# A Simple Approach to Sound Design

There are tons of videos out there that teach you how to layer a million sounds to create this huge, overwhelming soundscape. But what if it's about embracing silence and being meticulous with what you choose to make your audience hear? Let's explore how to make your film stand out by not over-designing your sound.
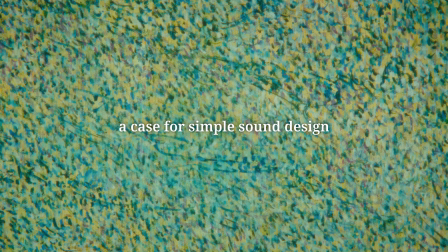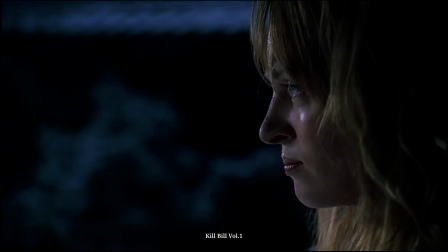0:22 We've all seen those intense moments in films where the absence of music creates an almost unbearable tension.
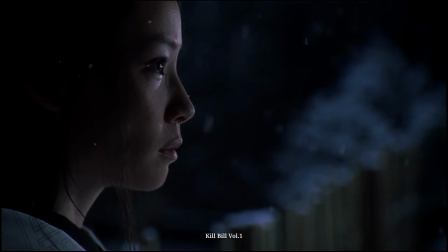0:30 Think about the famous scenes in Kill Bill during the showdown at the House of Blue Leaves,
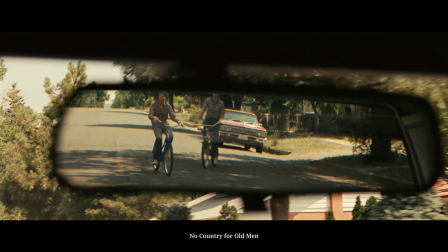0:37 or the intense silence in No Country for Old Men that makes you hold your breath.
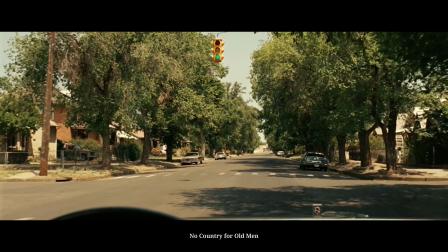These movies all masterfully use silence to make the moments where the music does kick in even more impactful.
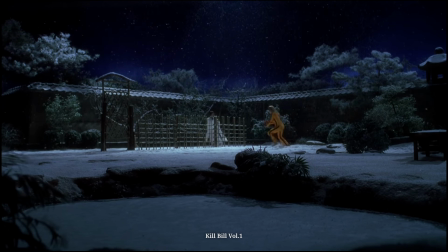0:57 Silence allows you to focus on subtleties, and it can make the eventual entrance of the music feel like a breath of fresh air.
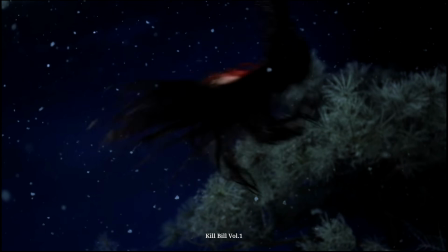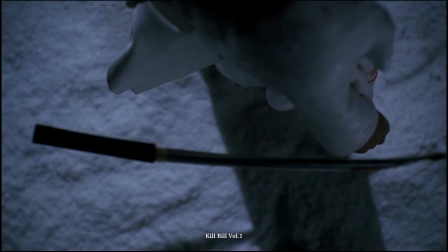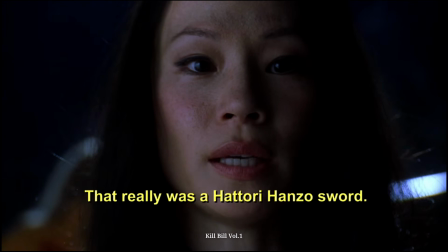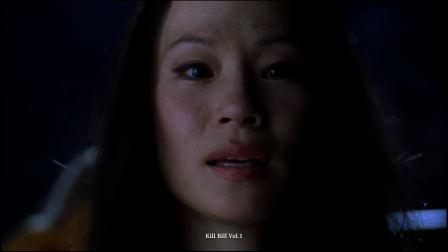Let's talk about using sounds in unexpected places.
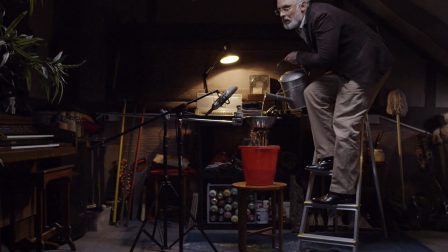1:42 Foley artists do this all the time, using creative combinations to craft a sound that's not what you'd expect.
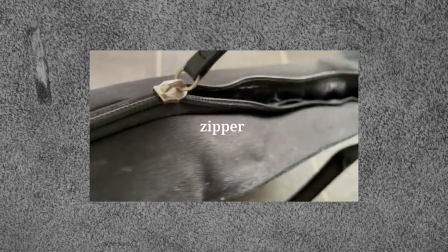1:48 For instance, a zipper can become the sound of a motorcycle passing by.
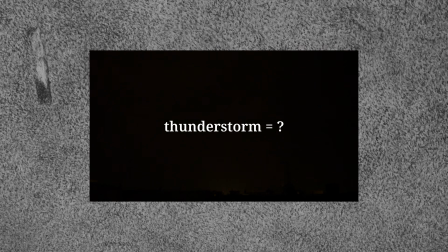1:55 Or a thunderstorm crackling could represent something entirely different, like a sound of an engine being switched on. It's all about experimenting with layering and finding that perfect blend. And if you can't find the right sound that represents what you envision,
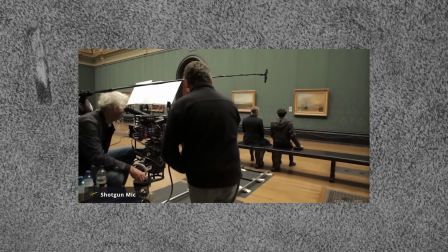2:12 then sometimes recording your own sounds can be a really great way to create something unique and tailored to your own project. Now, I'm not a professional sound designer, so what I'm sharing here is just my perspective, but the beauty of sound design is that it's incredibly subjective, and you can be literal with your sounds if you want, or you can go completely abstract. The important part is that your sounds should serve your story first and foremost. So don't feel pressured to just add layers upon layers of sound just because everyone else is doing that, because sometimes, especially with sound design, less can definitely be more.
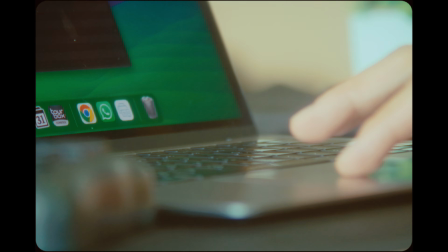2:53 Searching through vast libraries of unorganized sound bits can be really time-consuming and very frustrating,
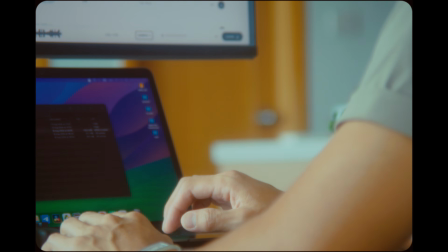3:00 especially when trying to find abstract sounds that match the emotions or feelings we try to convey.
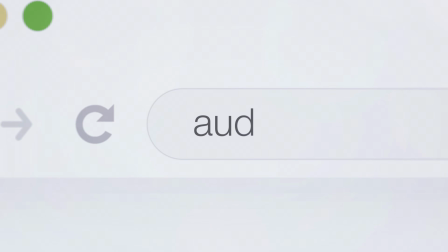3:06 This is where Audiio comes in. They're now offering an incredible lifetime deal. For just $199, you get a lifetime access to their entire sound effects library.
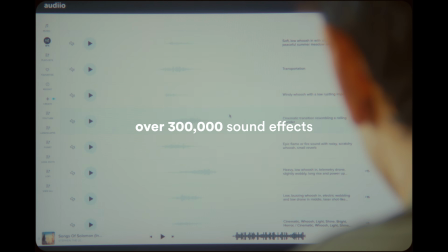3:16 Audiio has recently expanded their library from 30,000 to over 300,000 high-quality sound effects.
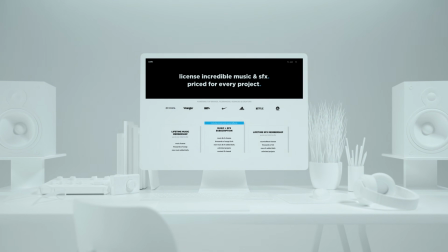3:22 There are no recurring fees, just one-time payment for unlimited use of their entire sound effects collection.
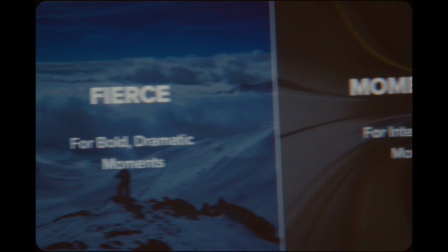3:28 Their advanced search capabilities help you find sounds based on emotions and abstract concepts, and not just literal descriptions.
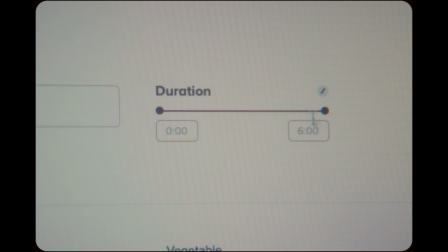3:34 But don't worry if you miss out on this lifetime deal. The Audiio Pro plan still offers incredible value, including both unlimited sound effects downloads and access to their extensive music library,
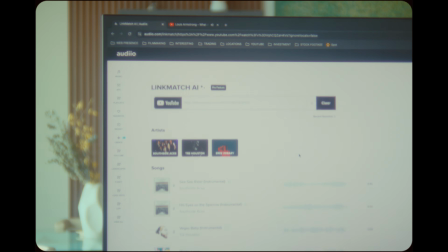3:46 AI-powered search features like Link Match AI, and the Elements that allows you to customize any music from Audiio.
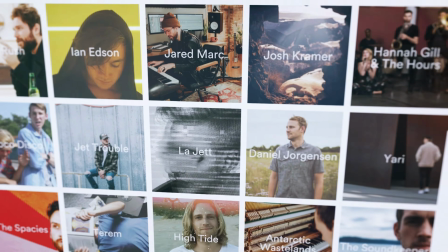3:53 Plus, you can still get a 70% discount on your first year with Audiio Pro, making it a very affordable option for those of you who prefer recurring plan.
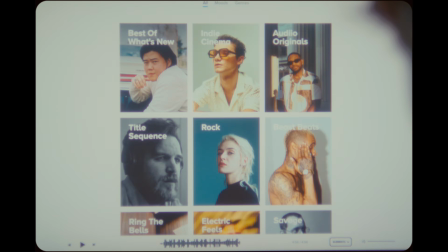4:02 Audio's comprehensive platform will elevate your audio game for sure.